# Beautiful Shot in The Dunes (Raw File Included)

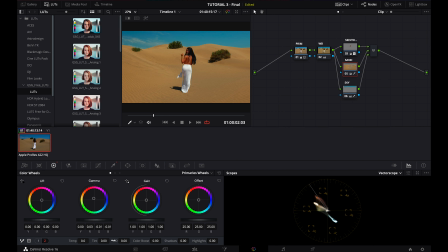And one thing I want to do, now that I have those two separate masks, I want to use the midtone detail again, but this time we're going to add more contrast, add more detail to the midtones in the sand.
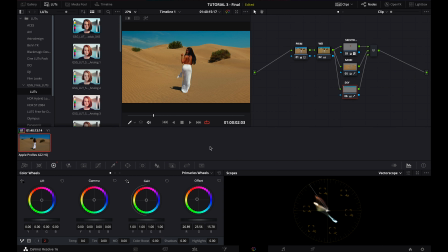So it's going to be more rough, and then in the sky as well. There we go. And when it comes to the sky, I'm also going to change a little bit the color.
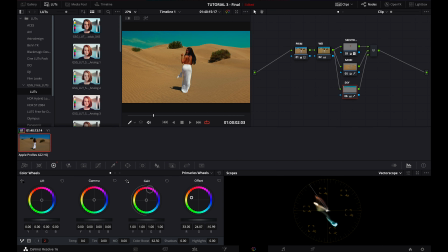Make it more, as a matter of fact, more artistic. So I decided after all that I just want to create a pleasant shot to watch.
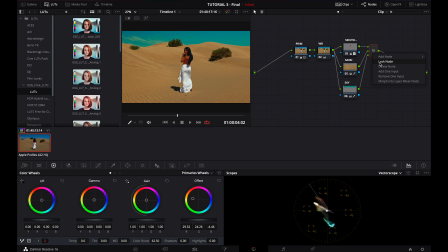So this looks amazing. The last thing I'm going to add is a vignette.
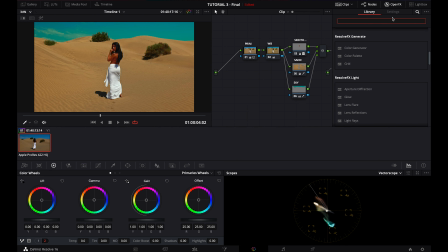And instead of going to the effects and using the vignette,
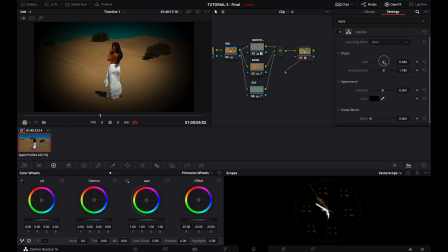which I think it's a really nice, it's a nice effect.
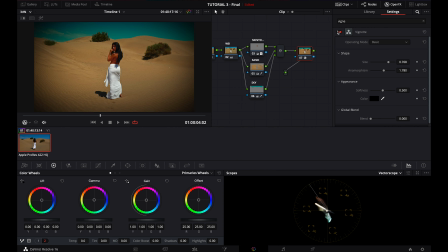You can change it in many ways, but I'm going to show you something different, meaning that I will
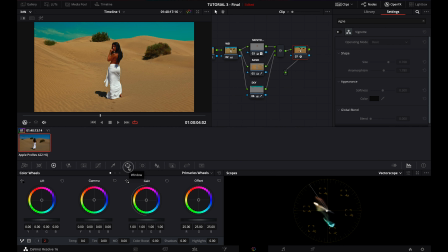create my own vignette by applying the masks. So we're going to create a window. There we go. And soften it like this. Very good. And then we're going to invert it.
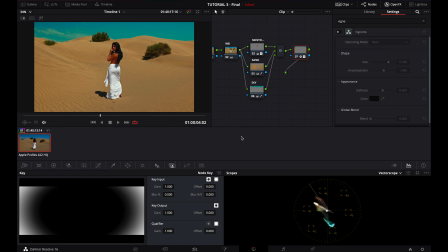So right here, and you can see it changing here already. So this way I'm only adjusting the corners,
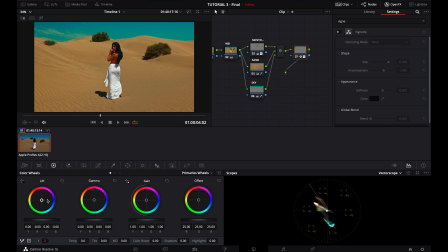and going back to the primaries, I'm going to focus on the shadows right here. There we go. And at the same time, I want to
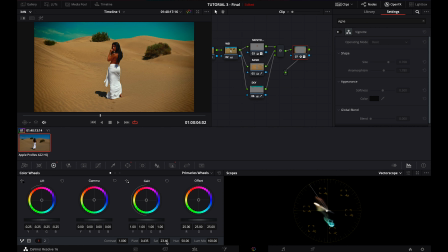desaturate the shadows as well, so it won't, so the contrast won't be saturated.
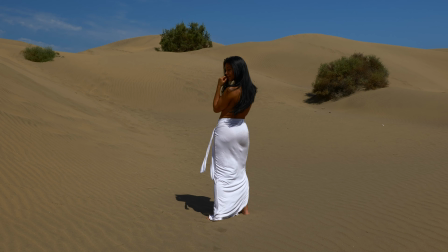So this was the shot before, and this is the shot after.
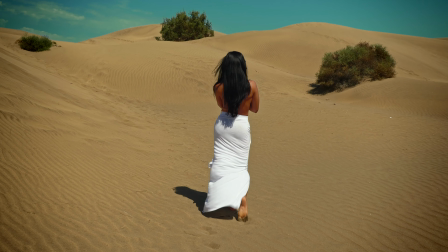So as you see, we have a very nice feeling
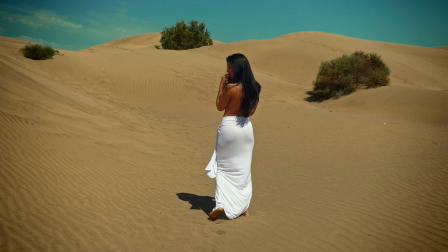in this shot we have a beautiful sun, a beautiful sky, we have a beautiful model walking in front of us.
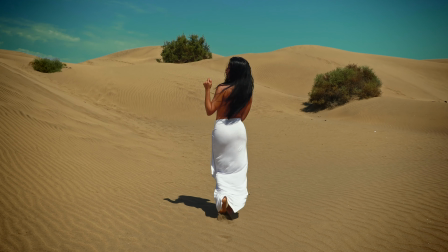We see that her
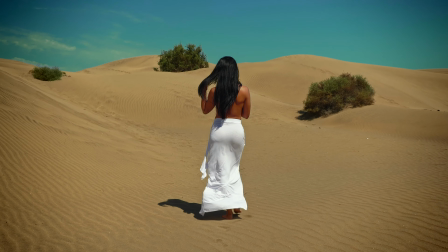her dress is white, we see that her hair is black, and this way we have a proper color balance as well.
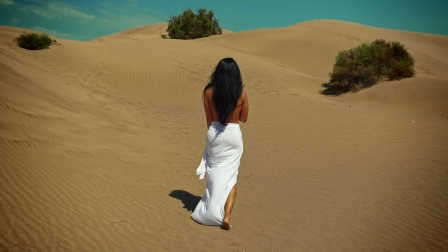So one more thing that we could have worked on is, you know, there are a couple of things that we could do.
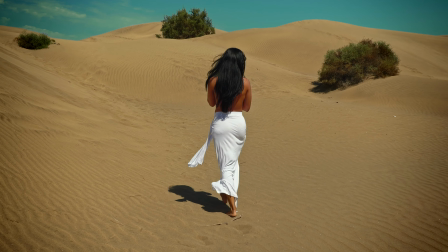For instance, a little bit of noise reduction, but I think that this step, especially when your
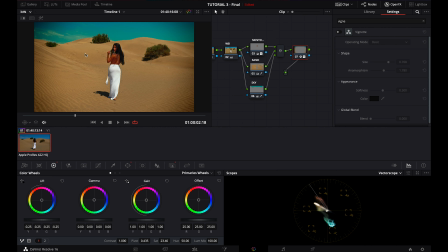footage is with a lot of noise, I think this step is quite I think that this step is quite obvious. Another thing that we can do is add some sharpen, but we could also play around with the greens.
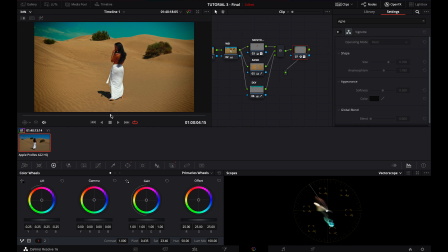But for now, I think that it really looks cool. I think it's a very nice looking shot with the high quality. And again, if you want to experiment yourself, I attached the shot in the description. You can download it, you can play around with it as you want.
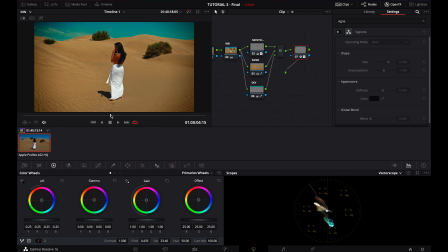And as a matter of fact, if you feel that you created a very cool look you would like to share with me, make sure to email it to me, whether it's a unlisted YouTube link or a Dropbox link or whatever works the best for you.